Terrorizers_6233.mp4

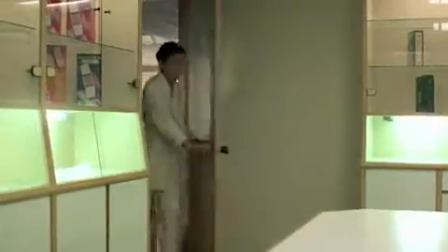If to invent the train is also to invent the train wreck, as Virilio famously declared,
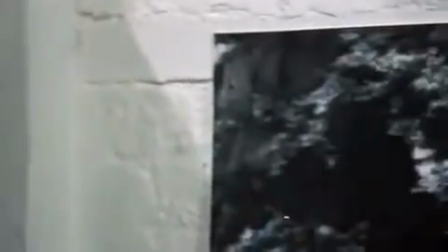then to invent the camera is to invent the recording of a mysterious event.
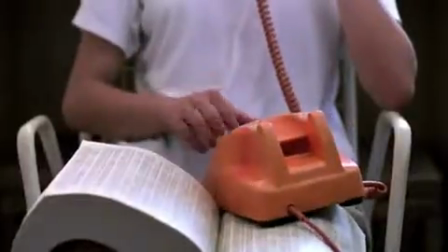To invent the phone is to invent the treacherous phone call Zhu Yufeng receives.
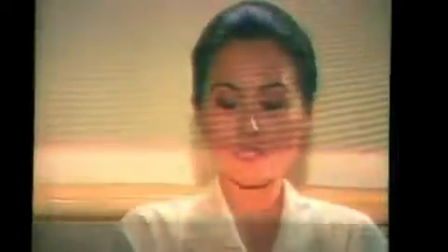Yang skillfully demonstrates the accidental results of this
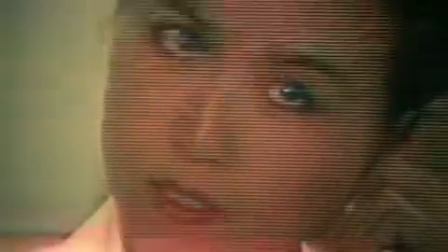teleconnection when Zhu Yufeng wins an award for her book and is shown on multiple television screens relating how she arrived at this story of a marriage.
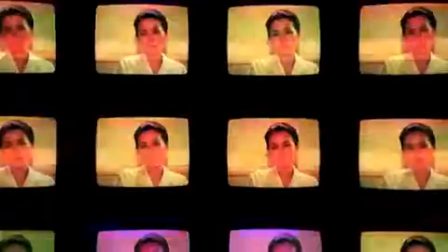The screens broadcast her false explanation of a fiction inspired by a lie, enacted at random.
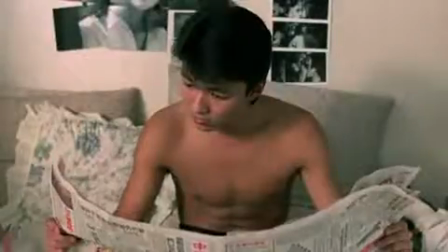These explanations, carried through the media, make their way to the photographer,
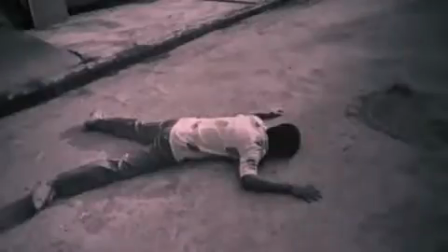who uses them to craft his own scenario of how Zhu Yufeng arrived at his doorstep.
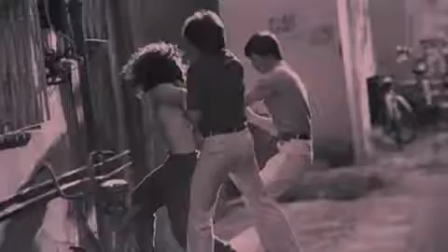The photographer, in turn, relays his misconstrued scenario to Li, which Yang shows through a series of still photographs.
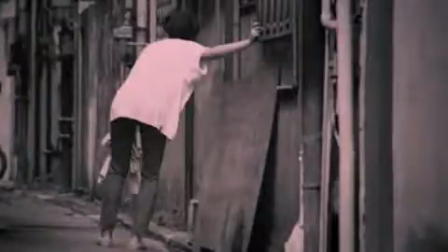While the photographer, Zhu Yufeng, and Li's actions are all prompted by mediated fictions,
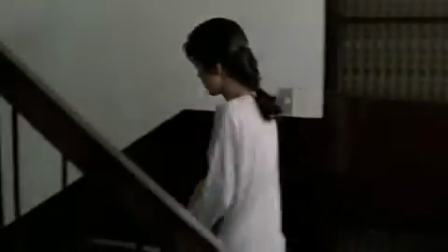the ensuing consequences are painfully real.
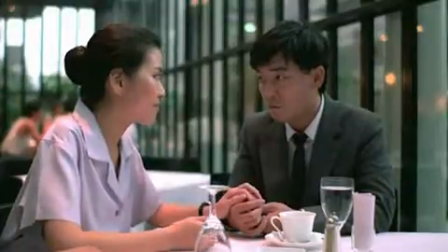Zhu Yufeng leaves Li and admonishes him for being unable to decipher between the fiction of her novel and the reality of their relationship.
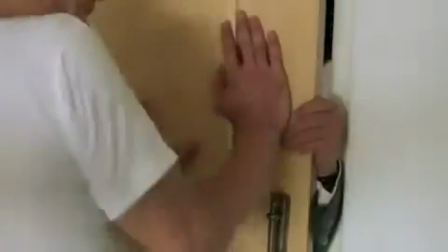Li finds his ultimate recourse for agency by retreating into fantasy.
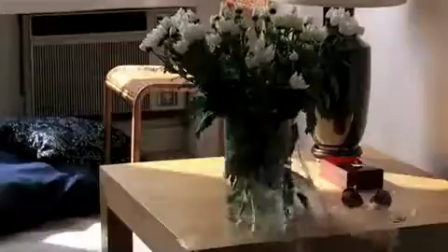His bloody dream, in which he brutally murders Zhu Yufeng's lover, is predicated by his own real suicide.
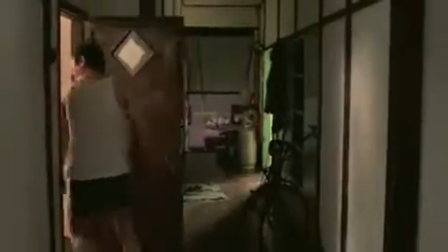Yang removes the viewer from Li's dream, the same way he has moved the spectator throughout Taipei,
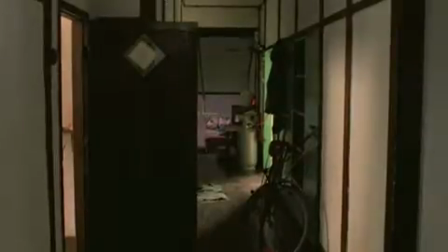by a series of graphic matches that show a splattering of blood.
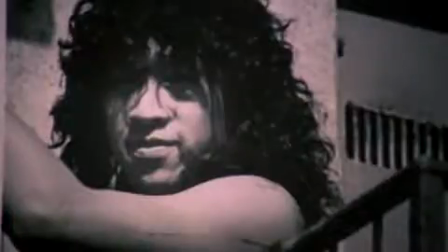Just as this hyper-accelerated world has challenged notions of causality and subjectivity,
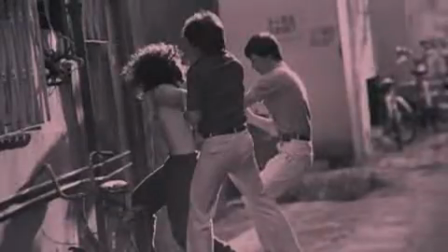for Yang, it also seems to have altered our notions of reality and fiction.
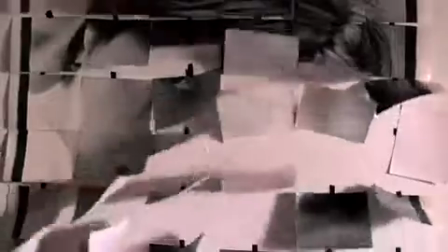The two intermingle so often and so freely in the film, but not in an overly didactic way.
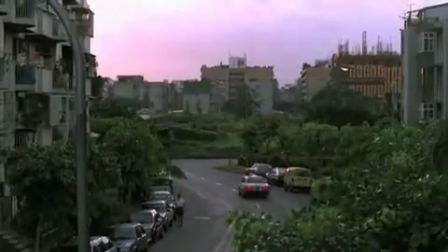To read Yang's terrorizers through both Jameson and Virilio is to read the film as an
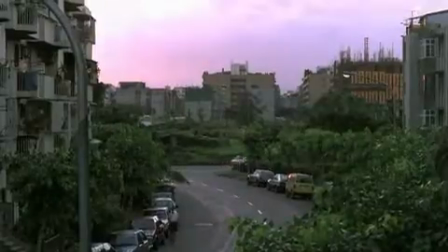examination of how social organization is less relational than it is accidental,
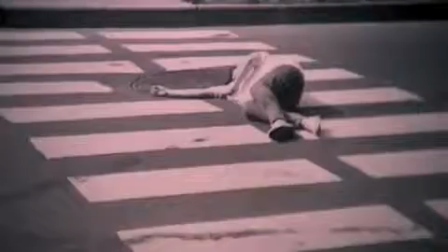mediated, and contributing to violence.
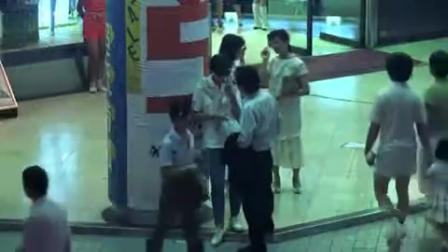In terms of place, Taipei is shown as devoid of any common public spaces, except the shopping area where the white chick loiters,
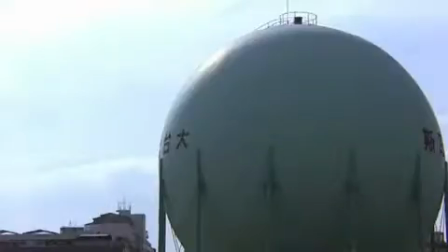and the spherical water tank, an enigmatic image repeated several times through the film that,
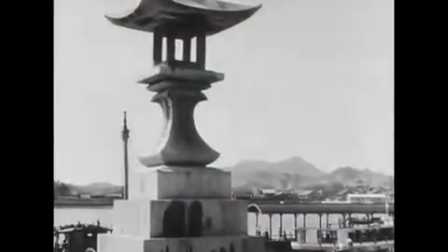like Yasujiro Ozu's pillow shots, removes the viewer from the locus of drama through undefined space.
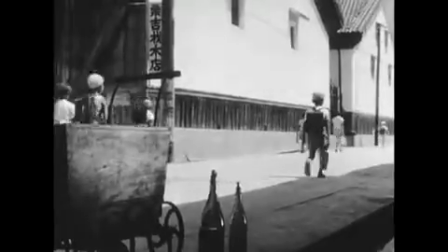Instead,
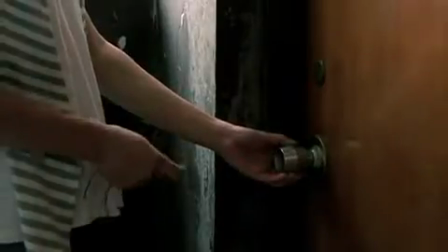Yang encases his characters in their private but penetrable spaces,
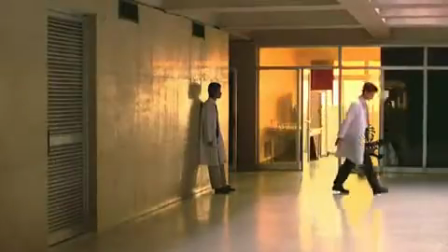or the multinational locales of the hospital, hotel, and publishing house.
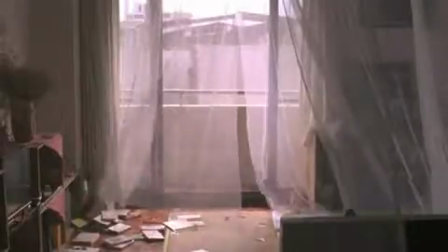The shots of a slight breeze ruffling curtains or a rainwater dribbling
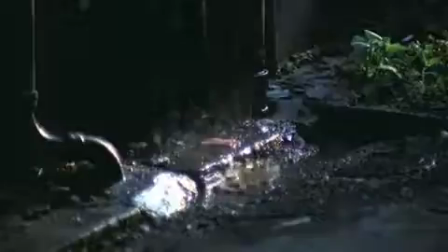into a golden puddle are rare interruptions in the otherwise grey,
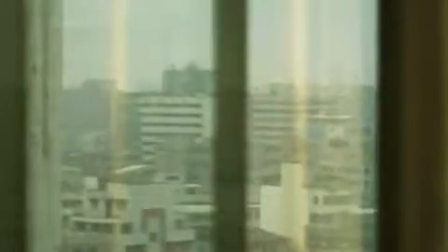postmodern city, the same way they were for Antonioni's Rome in L'Éclisse.
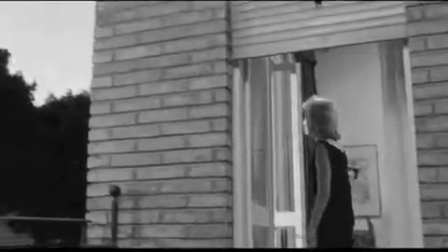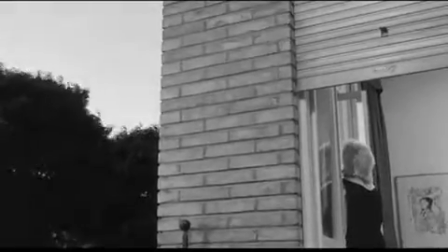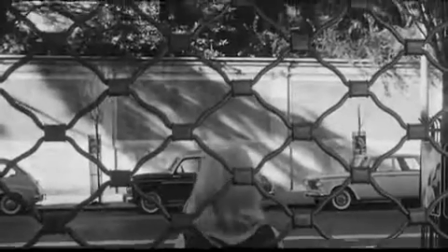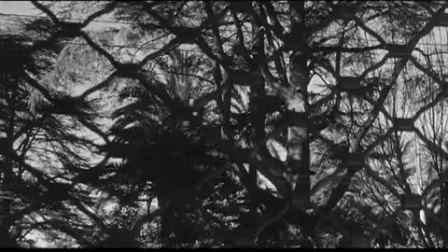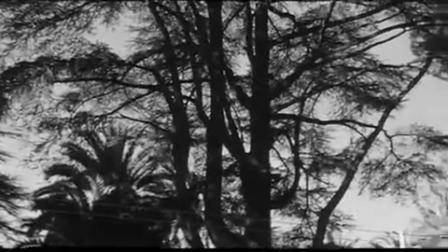Like the use of temps mort, these moments express the importance of valuing what lies in the space between individuals,
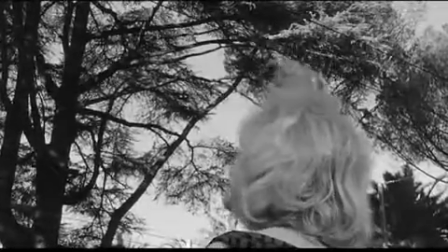between the story's action, in order to better understand how urban alienation occurs.
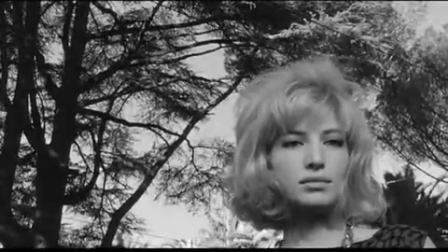However, by so brazenly recapitulating Antonioni's techniques,
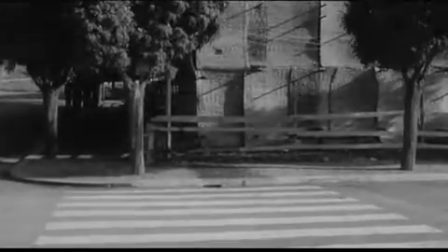Yang is not only engaging in the pastiche of postmodernism,
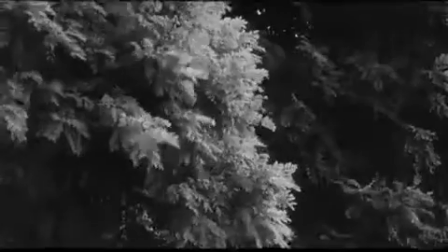but also conveying how Antonioni's lessons have not been learned.